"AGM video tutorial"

Hello, my name is Paula. I am the digital content creator here at Market Forces, and in this video we're going to be going through the process of how to record yourself in video form, and we're going to be going through a few do's and don'ts so that your videos can come out looking as good as possible.
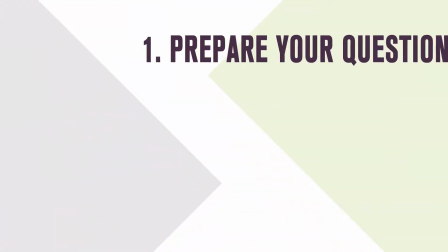The first thing you're going to have to do is to prepare your question.
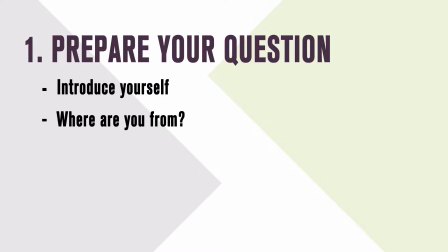Make sure that you allow some time at the beginning to introduce yourself, say where you're from and whether you're a shareholder or a customer and why you're taking the action,
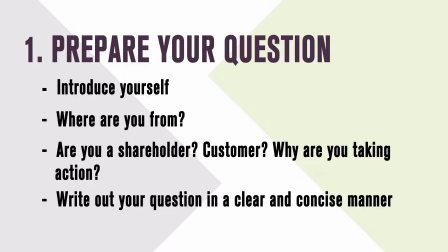and then go on to ask your question in a clear and concise manner. There are a few great examples of questions that have been asked in previous AGMs linked on the site, so make sure that you check them out.
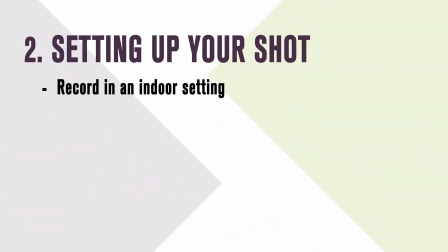Now let's talk about setting up your shot. Firstly, we want to try and shoot in an indoor setting to avoid any background noise.
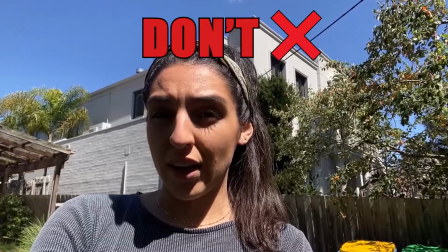As you can probably hear, it's quite noisy outside.
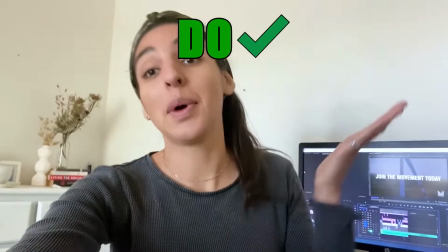It's a little windy and the audio is much clearer when you are shooting indoors.
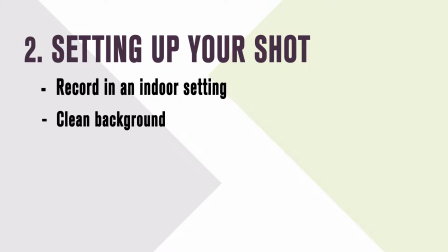Then let's try and find a background that isn't going to be too distracting for the audience.
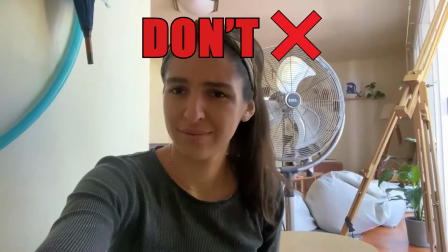So it doesn't have to be a plain white wall, but as long as there isn't too much going on, then that's fine.
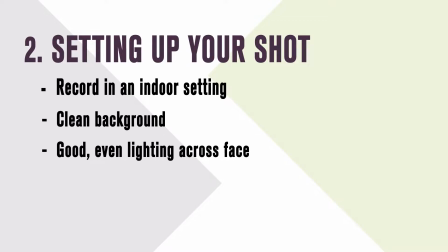Next, and very importantly, is lighting. We always want to make sure that your face is well lit and evenly lit as well. So if there's a window that you can shoot in front of or near, then that's great because natural light is always the best option.
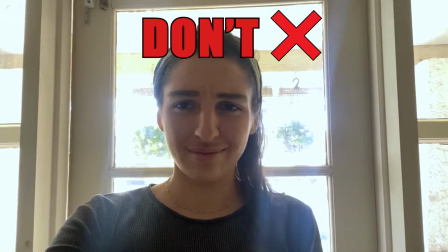We definitely want to avoid having a window behind us when we're shooting.
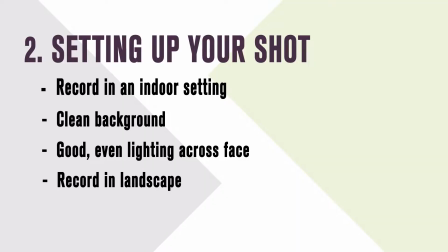Then we want to make sure to be shooting in landscape mode.
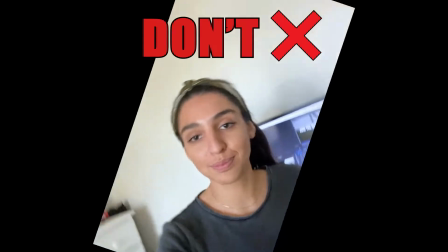Now, unless you're told to do otherwise, landscape is most likely always going to be better than portrait mode.
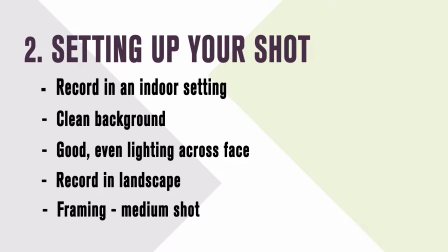And lastly is framing. You want to have the camera directly in front of you, so not too low, not too high,
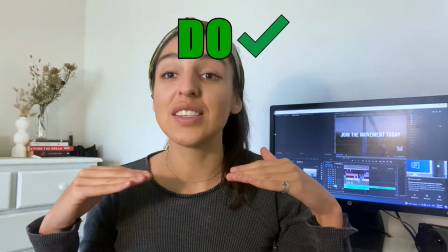and we want to be able to see your beautiful faces, your shoulders, maybe half of your chest,
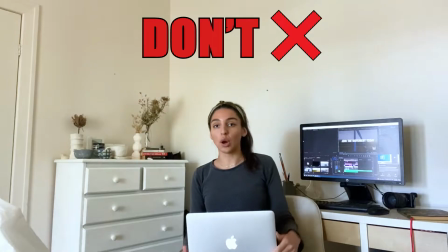but we definitely don't want to be too far away from the camera, and we also don't want to be too close to the camera. Great, now that your camera is all set up and ready to go, the only thing left to do is to start recording. In this process, there are two important things to remember. The first thing is eye contact.
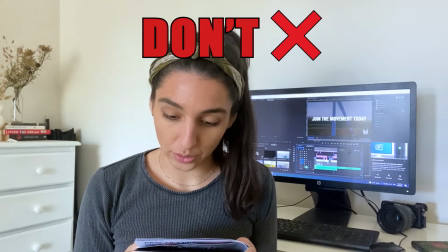You want to make the viewer feel as though you are engaging with them, you're talking to them.
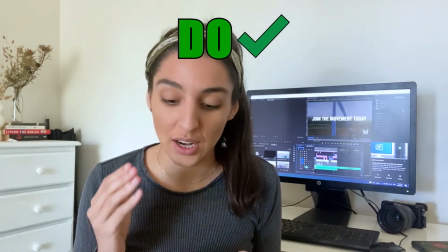And so even if you're reading from a piece of paper or from a phone, make sure to be looking up as much as possible. Lastly, and in my opinion, most importantly, is try to remember that practice does make perfect. So record as many times as you need until you are happy with the result. And that's it. Thank you so much for watching and happy recording.